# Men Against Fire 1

The episode I chose was Men Against Fire.
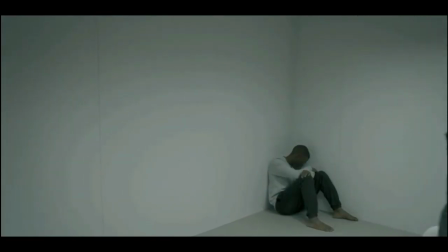5s
In the final moments of the episode, Stripe is brought into a bare room to discuss what happened to his mass, the technology in his brain.
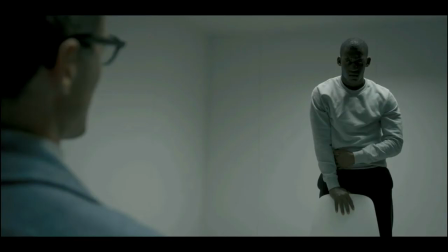13s
The director uses simple, mise-en-scène, specific lighting,
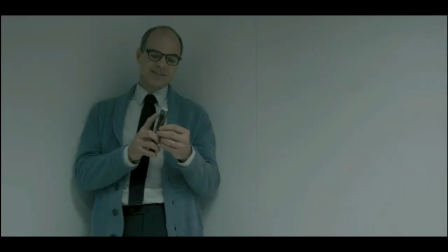17s
and strong angles to portray the psychiatrist as a dominant power and an enticer of questionable morality.
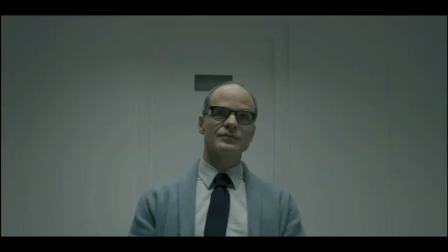23s
The mise-en-scène in the scene is shown by the blankness of the room. This gives the audience a sense of doctor-patient relationship and a sense of interrogation.
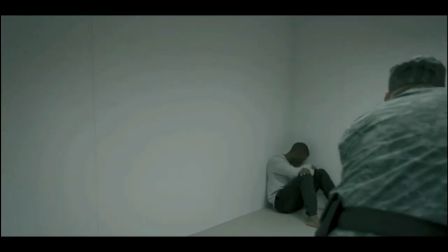33s
Notice they bring in only one chair when the doctor enters, but they let Stripe sit on the floor.
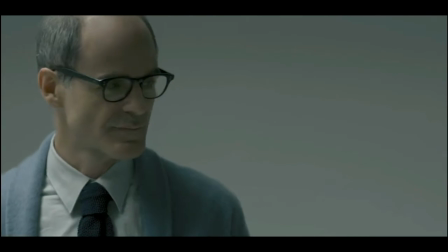38s
Their outfits are plain in color. The doctor wears what looks like an old-school World War II get-up, while Stripe is in a white sweater.
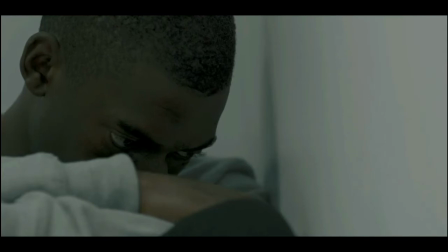47s
What he is wearing shows he has no significant importance. He is not original.
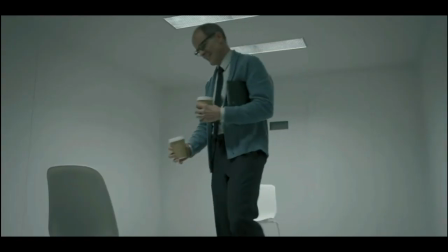53s
The lighting is important in the scene. It's low-key the entire time. This is done to set a suspicious tone.
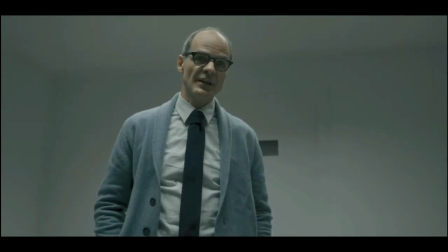60s
Whenever the doctor is shown, he has bottom lighting around him, where with Stripe, it's darker.
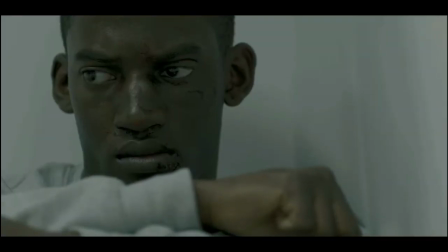66s
This shows the doctor's lack of morality and potential evilness.
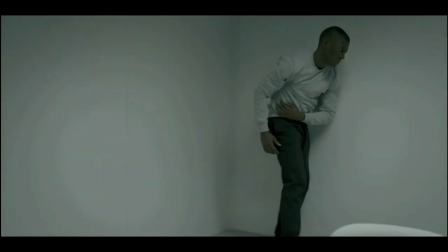70s
Stripe is in the dark, which during this whole scene, he is finally figuring out what he was left in the dark the whole episode.
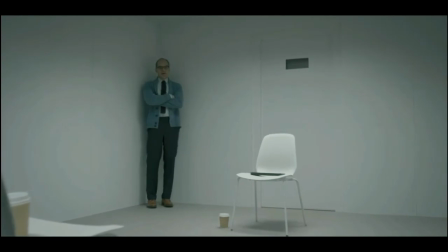78s
The angles tell a very important story. Immediately, Stripe is shown at a low angle.
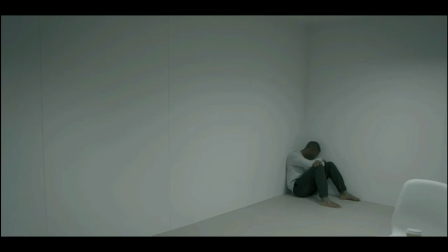83s
He's crouched in the corner, showing his lack of power in the scene. The doctor walks towards Stripe and bends down to hand him a coffee.
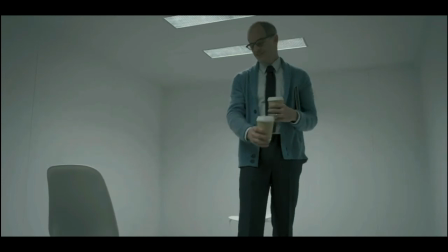90s
He's at a severe, high angle.
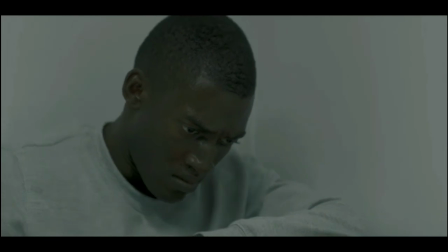93s
Slowly, throughout the scene, as Stripe finds out more of what has been going on, the high and low angles are smaller and smaller.
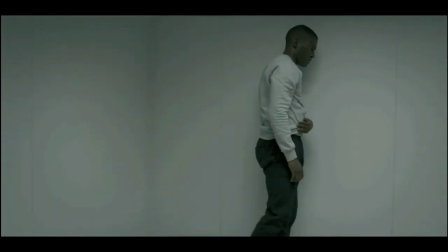100s
Since Stripe is slowly getting his power back, he is getting on the same level as the doctor. But the doctor remains in control.
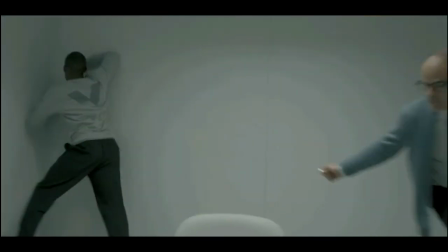107s
He is constantly in the background of Stripe. Even when Stripe is talking, it's as if Stripe can't escape him, even if he tried.
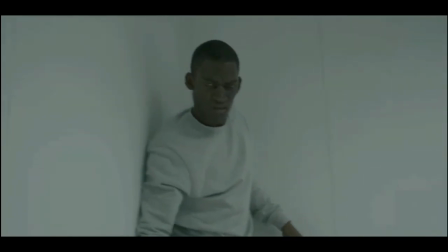115s
No matter what Stripe does, he remains under control.
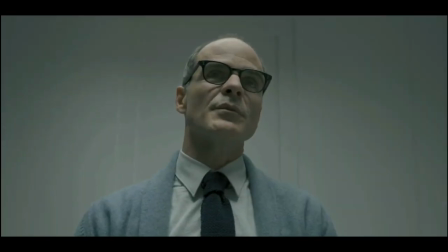118s
When the doctor is telling Stripe the truth about what he's been killing, the camera does an almost unnoticeable zoom in.
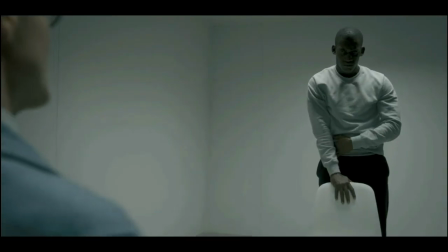126s
By zooming on in, the director is telling Stripe to absorb the words the doctor is saying.
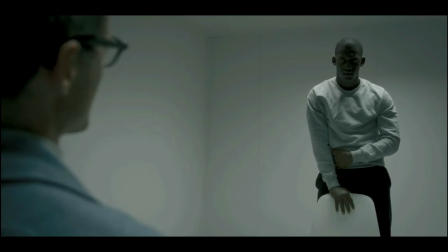132s
When Stripe is speaking back to the doctor, the camera does a slight zoom out,
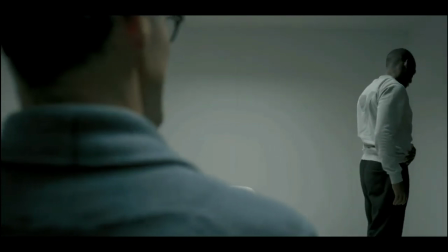137s
sucking any truth out of Stripe's character and giving the doctor all and any power he has lost.
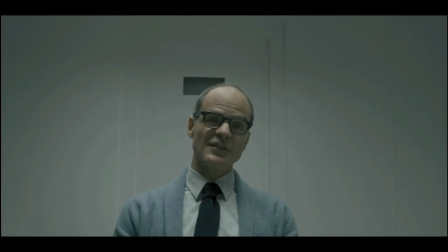144s
Throughout the scene, there is a linear narrative.
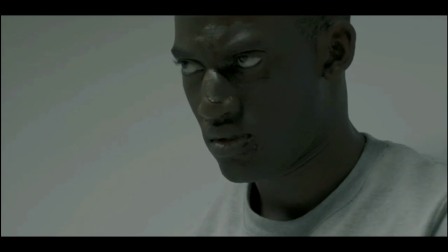147s
The psychiatrist is attempting to convince Stripe he is doing the moral thing by starting a chronological story from history.
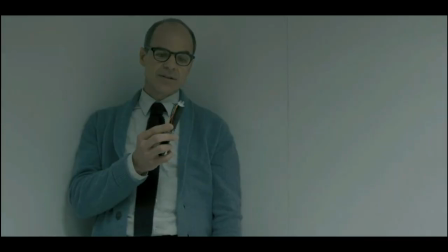154s
He explains to him why mass is so important and crucial and why he should let the government take ownership of his thoughts again.
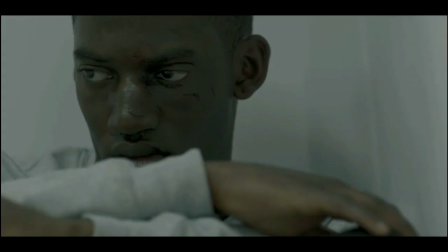161s
All of these elements show the doctor is in constant control.
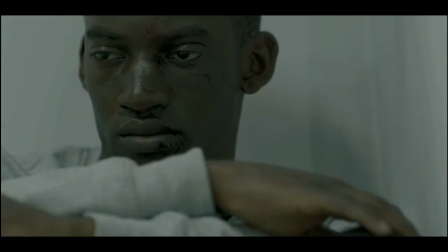165s
While Stripe learns more and slowly gets on the same level as the doctor's information keeps Stripe on an immoral path.
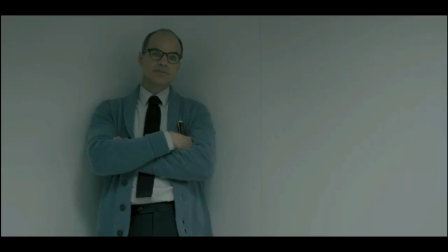173s
There is no escaping what he has signed up for.